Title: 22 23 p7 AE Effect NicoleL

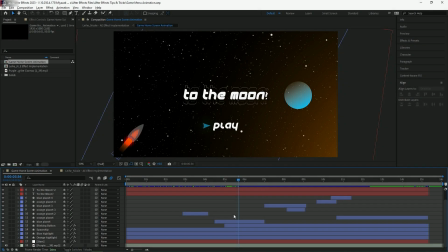0:23 So I chose to learn how to make a game menu startup screen that you might see when you first start a game.
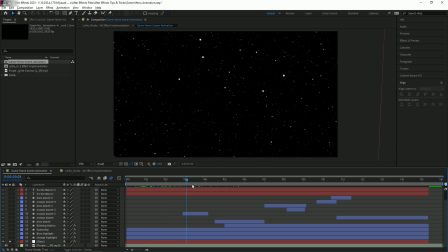0:34 So yeah, I started off by making the background of outer space, and I did this by using the CC ball effect.
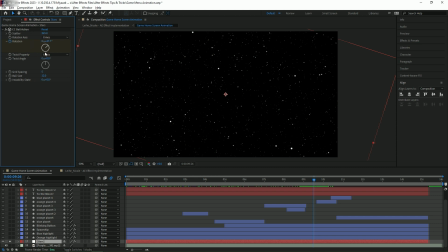0:49 And this basically, I just made the balls super small to look like stars.
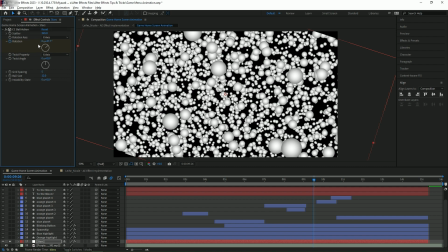0:57 That's what they look like normally, and I also scattered them a lot.
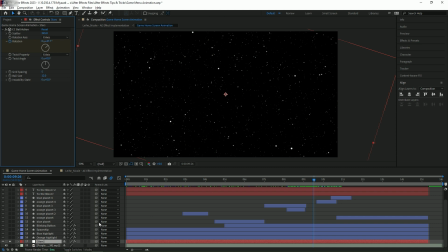1:04 And I also rotated it throughout the composition to make it look like space was actually moving.
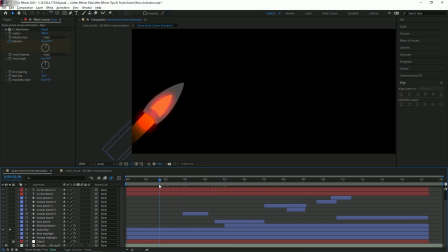1:14 So the next thing I did was make this rocket ship, and I really just used the pen tool to make all of the shape.
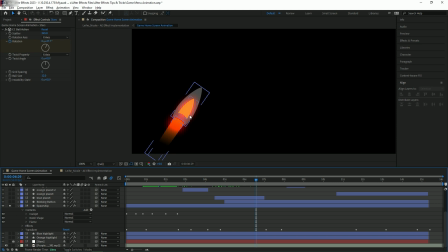1:22 And so I made this outer shape and a cockpit inside and a flame coming out.
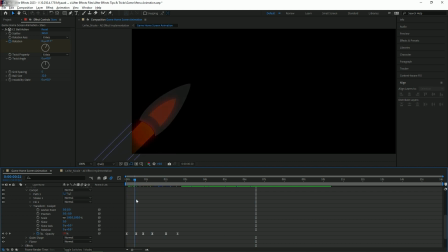1:29 For the inner cockpit, I used a couple of keyframes to imitate a glow effect, or like a blinking effect. And then after making these couple of keyframes,
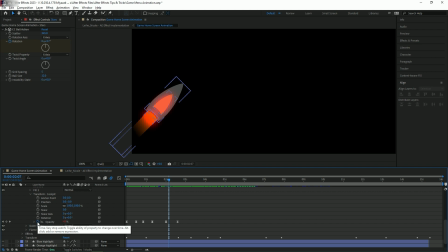1:43 I used a thing where I pressed the keyframe for opacity while pressing the option key, and I got this,
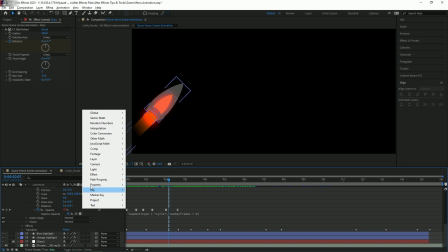1:55 and then I chose to add on a property of loop out,
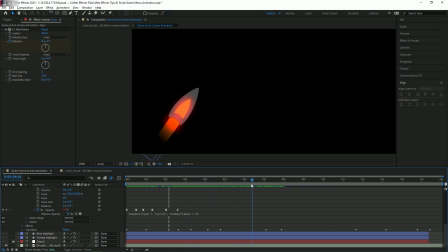2:00 and then that made it just blink for the entire composition instead of me having to repeat the keyframes over and over.
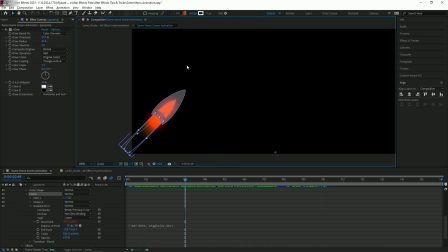2:10 For the flame, I just filled it with a gradient, and I used these endpoints to adjust where I wanted the flame to start and end.
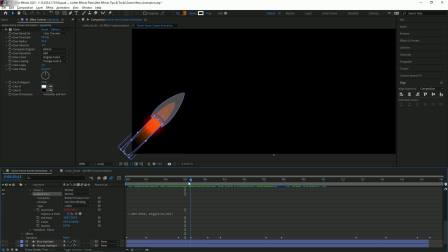2:22 And then to kind of get the bouncing sort of effect thing, I used the same method where I selected the option key and clicked on this keyframe for the start point,
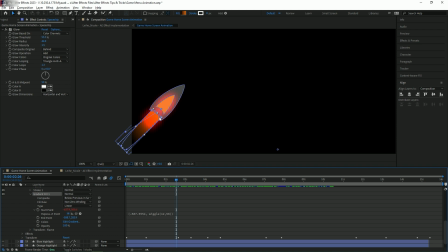2:39 and I manually typed in the location of the top endpoint and then had it randomize the other endpoint so that it's different each time.
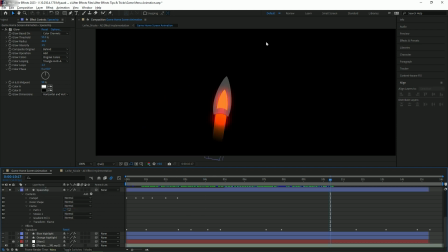2:52 And then for basically the entire spaceship object, I just added a glow effect that I think looked really nice against the black outer space background.
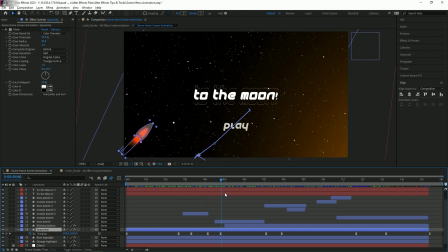3:04 And then lastly, for the spaceship, I just added position keyframes to give it a sort of path throughout space,
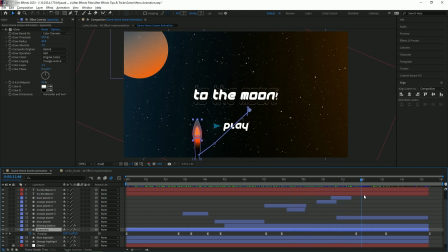3:12 and I tried to make it kind of natural and not just one consistent movement. Like here you can see it's dipping down and it's not just consistently going up. To sort of spice up the background and add more to it, I also added
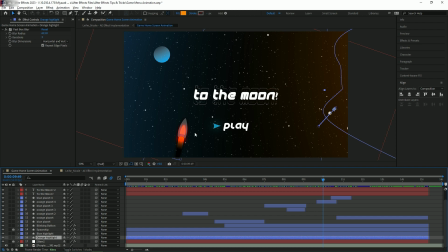3:29 colored highlights coming from the side to, I guess, represent the glow of other objects in space, like planets.
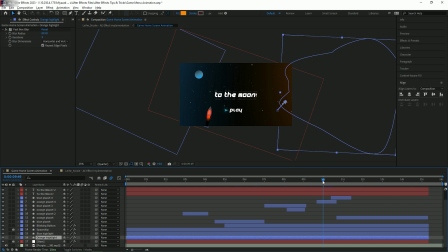3:37 And basically I did that by just creating really big blobs of shapes with the pen tool, and I filled it in. And then I added a fastbox blur to the object and increased it a bunch.
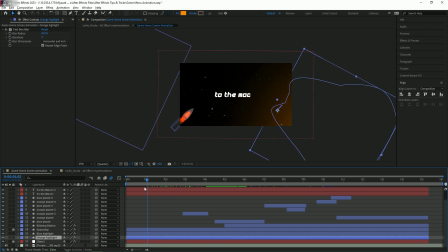3:53 And then I rotated them so it matched the direction of the ship. Like for example, with the orange highlight, I had it rotate as the ship was coming to a vertical position.
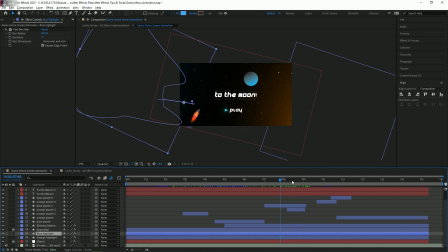4:06 And then I also had the blue highlight come in from the left while the ship was going up. And I used the same method for the blue highlight with the fastbox blur.
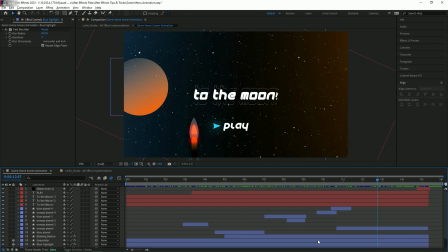4:21 And then another thing I added to the background was a bunch of
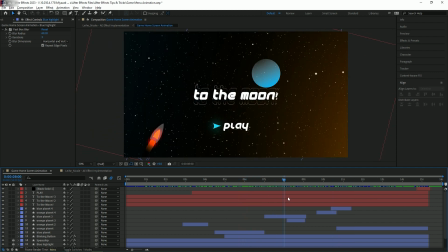4:26 planets that kind of just flew by as the rocket ship was traveling.